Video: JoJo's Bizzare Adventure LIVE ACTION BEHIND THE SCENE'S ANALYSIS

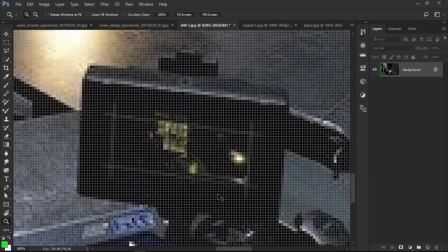[7:57]
uh zed cool and let's go there you go cool
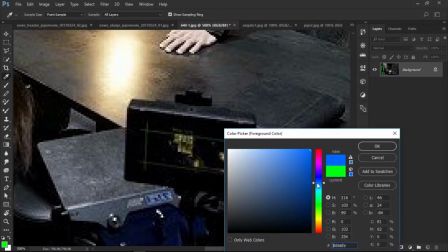[8:02]
let's change it to like uh i think blue will be a nice color to showcase and
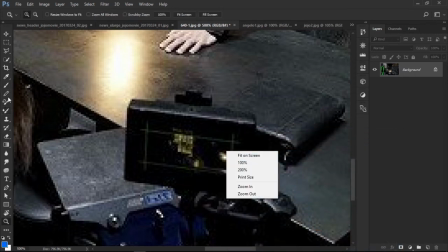[8:08]
let me go find my brush tool cool oh there you keep switching
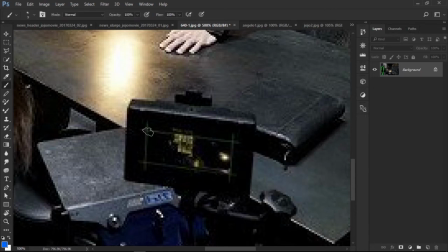[8:13]
my brush but it's not working there you go and this is what they're shooting this thing right over here this is what they're shooting and the blue one is basically saying they're not going to shoot the top
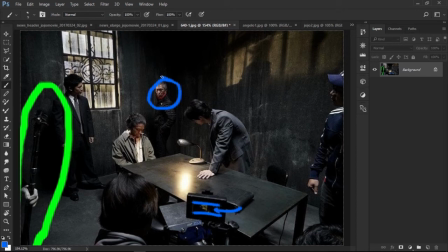[8:23]
and there's takahishi mike himself just probably just making sure you know the light is well positioned and he's a director he's just making sure the shot is how he wanted
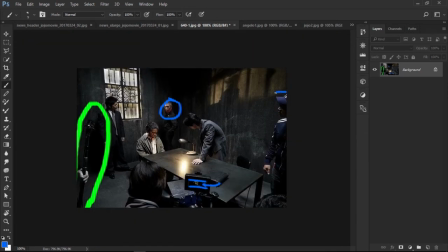[8:32]
to be i can assume either this person right here is part of the actually the police officer or maybe he's just one of the gaffers or something and i can assume the person right behind here is the second ac who was actually originally supposed to pull focus maybe he's just checking something behind
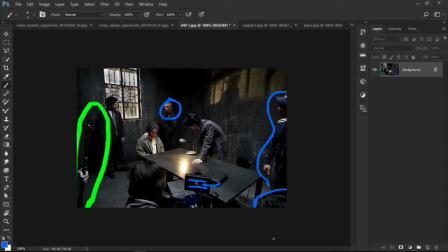[8:48]
the light maybe he's you know behind the camera doing all the other stuff make sure the camera settings are good and everything else this person is probably like you know a gaffer or you know like the dop's assistant or anything else he could be he could do a variety of roles or he's
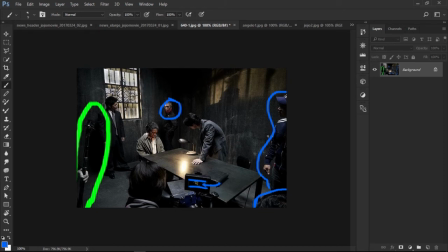[9:02]
actually in the trailer i have not seen the trailer for a part four just yet and this person could be a detective as well because he's in a suit he's all dressed up and hair is done and everything ties well tied so it could be a person and by the way they're filming
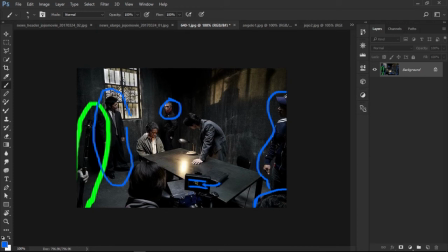[9:19]
this in spain which was i was actually very surprised if it was in spain good final fact to know that's a practical light which could which could make you believe that this light source is actually what's shining this right over here or it can actually make you believe that he's actually shining a
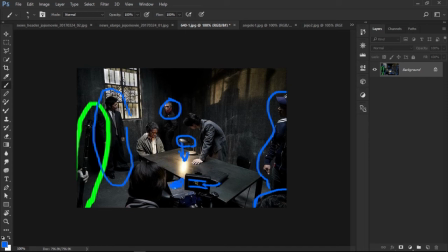[9:34]
little bit light on his face when it's actually this they use particle lights just to make the scene more interesting and actually to give and actually have an excuse for having more light in the scene and i believe that that's another detective right over there and i believe the binder which could be
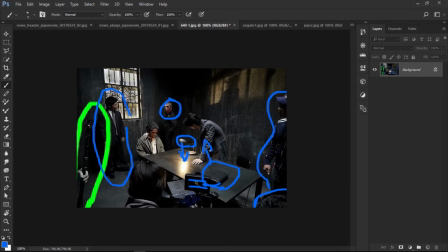[9:49]
part of the scene it could be his binder of like cases in you know criminal in criminal acts that angelo has done but who knows so this uh this little array light is lighting this which in turn is also lighting his face a little bit and actually will have more detail let's actually
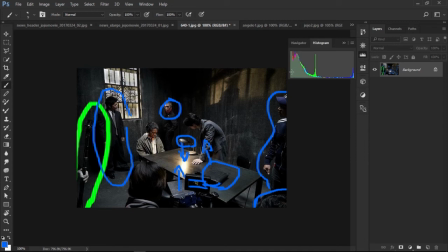[10:06]
go to the histogram for a second as you can see the shot has a lot of shadows like around here around there it's very dark a lot of very dark and contrast you've seen since there is a little bit of a spike right here which is just this spot here let's actually change
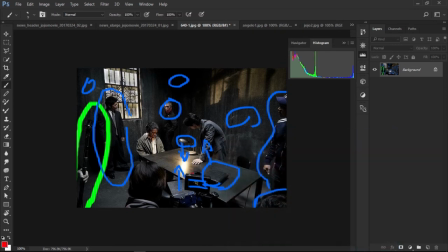[10:23]
that to a red so don't get confused so the spike right here is just this part right over there and there's a little bit of light which could be like this entire scene maybe the light on his shirt his face or it could also be this as well and let's just go back
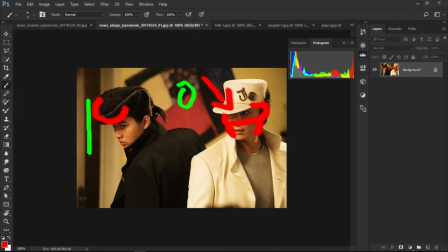[10:38]
to the other scene see see this shot is well lit and actually well focused and actually all around it's very lit well you can see the shadows right over there and the blacks the right over there you can see the highlights the whites is his shirt right over here you can see the
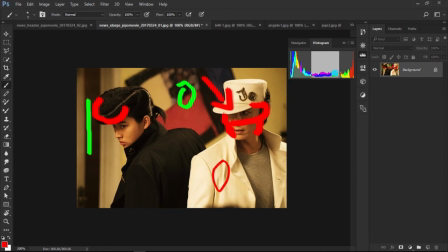[10:54]
mid-tones are in his face the mid-tones is just like you know the middle part which is not too bright or too dark
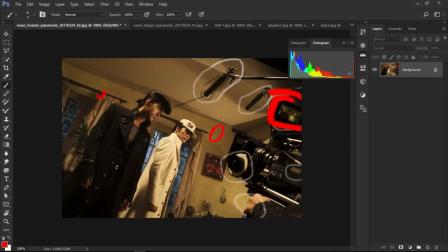[11:02]
and yep you can see a lot of shadow which is right back here and all of a sudden spike of light is back here just a quick explanation of
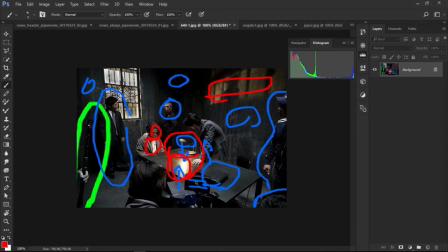[11:09]
the histogram and this is the actual shot we're getting from here oh look at oh my god this looks like a convoluted mess my bad for that and
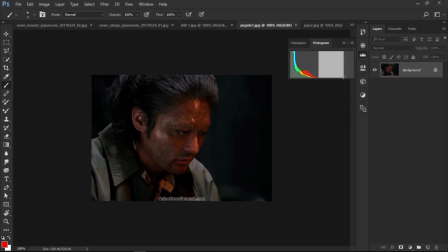[11:18]
as you can see there's a lot of shadow there's not even a semblance of highlight or midtones as you can see shadow shadow shadow shadow everywhere and you can see his red in his face right over there which is actually shot from this aria light but it makes us
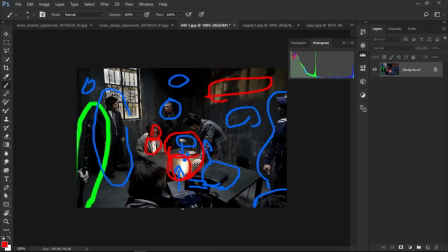[11:33]
believe well if i didn't tell you that this was a practical light and we didn't see this i would have believed honestly that was just this light so you
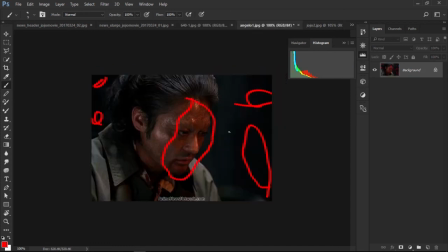[11:40]
can see the red in his face right over here is lit and he's looking away there's another light towards the side of his face as well which could be
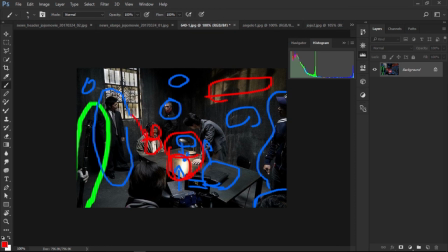[11:48]
the outside natural light they also use natural light to actually help them you know add fill natural light or outside light usually if it's